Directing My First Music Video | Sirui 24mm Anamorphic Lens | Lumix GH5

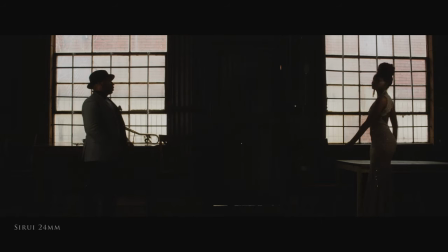(12:27)
This wide silhouette shot was probably my favorite shot of the entire shoot.
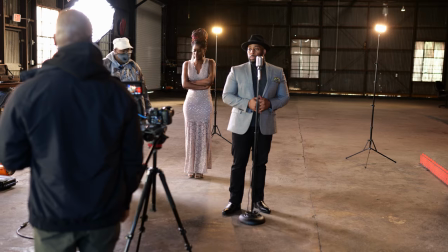(12:33)
Now for me, one of the coolest attributes of an anamorphic lens is the beautiful horizontal flares that they produce.
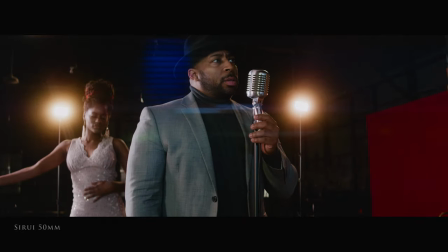(12:39)
The 35 and 50 millimeter definitely give off stronger flares than the 24 millimeter lens. so I would use that to my advantage.
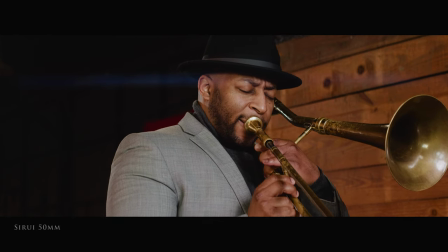(12:47)
If I wanted more flares in a shot, I would shoot with a 35 or 50 millimeter and if I wanted less flares in a shot, I would shoot with the 24 millimeter.
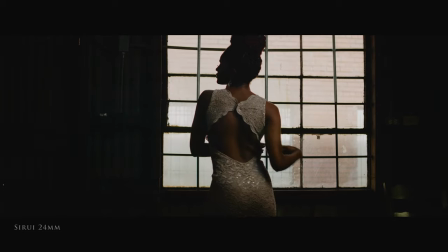(12:56)
The great thing is if you are filming in a controlled environment like I was,
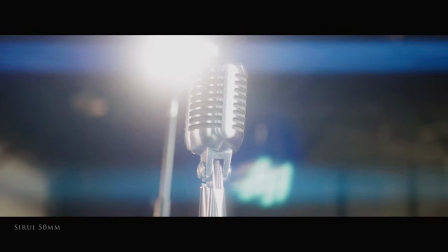(13:01)
it's really easy to control how much of the flares will be in your shot simply by adjusting the
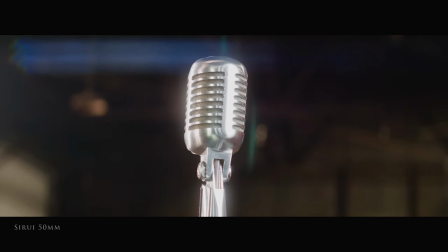(13:07)
height and direction of your lights like I'm doing right here and you can also attach a lens hood to the lenses to eliminate even more flares.
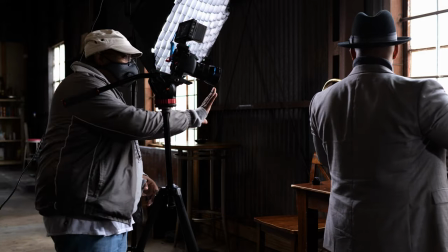(13:15)
So, at the end of the shoot, when we had about 30 minutes left, I decided to do all the remaining shots with the 24mm lens.
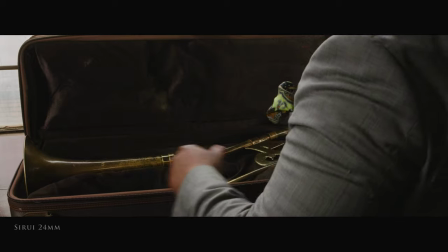(13:24)
And so, I filmed all the opening shots that you saw in the music video last.
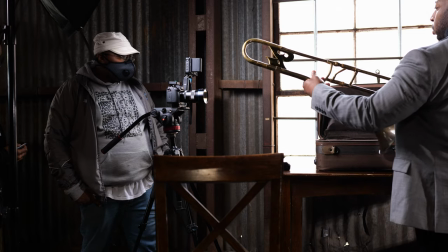(13:29)
Pretty much because it was so dark when we first arrived, and I wanted the warehouse to be filled with light for those shots.
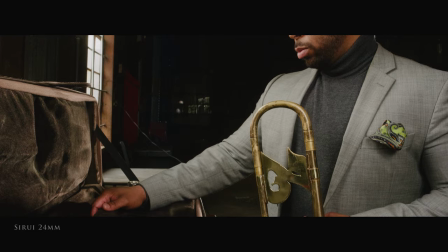(13:35)
So using the 24 millimeter for these shots was cool because I could get really close in action and still have Everything that I wanted to
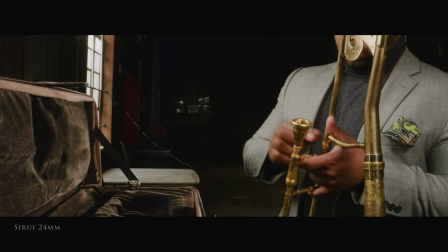(13:44)
show in the scene still in view so the very last shot that I got for the music video was not on my shot list and
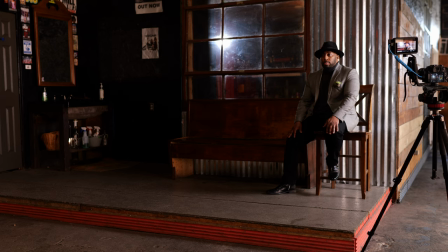(13:53)
I decided to have Saunders sit in this chair and what I liked about it The shot was that there was a little window behind him that
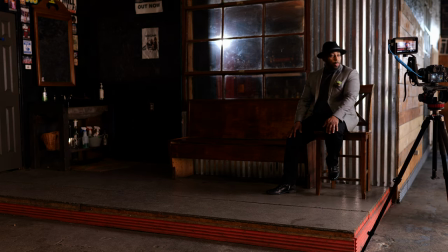(14:01)
kind of led to office and and I decided to put one of the bolt LED lights behind him on the other side of the window,
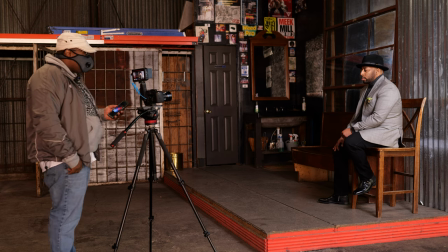(14:09)
and I moved it around a little bit until the flare was just in the right spot where I wanted it,
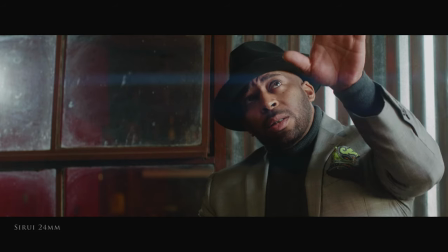(14:15)
and I think it was a pretty cool shot, and I'm glad that we had a few extra minutes so I can get it.
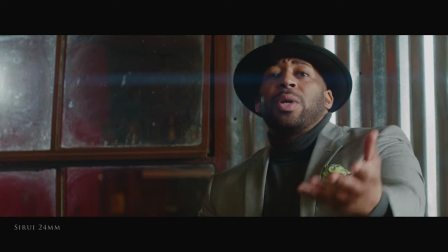(14:21)
I think I probably used that shot as the kind of main shot to build the whole music video around. well guys that is how i directed my very first music video with the anamorphic lens or lenses and a tripod big thanks to siri for sending me their new 24 millimeter lens and also a big shout out to my crew that helped me make the music video big shout out to yc for coming out you can find the link to siri's new lens and all the social media
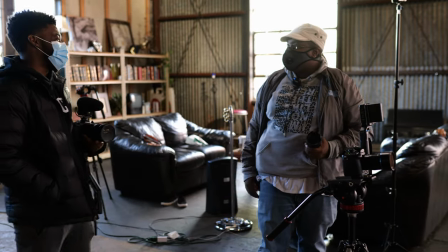(14:52)
accounts for everyone who will help me on the shoot in the description below and in conclusion while i am not sure if i'll be filming more music videos i definitely appreciate the process for filming them and i learned a lot i hope you guys were able to take away some good nuggets of
information uh from i guess my journey on filming this music video and see you guys in the next one peace Rolling.
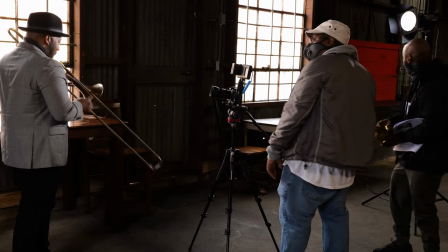(15:21) Action.
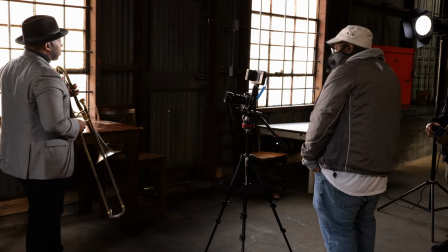(15:26) Maybe you could kind of bob your head, listen to it, feel the music.
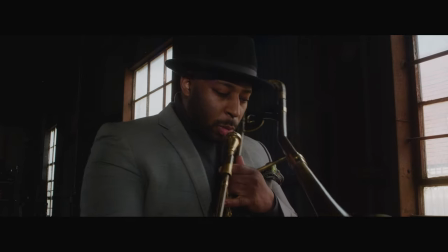(15:33) Smoothest songs in the world.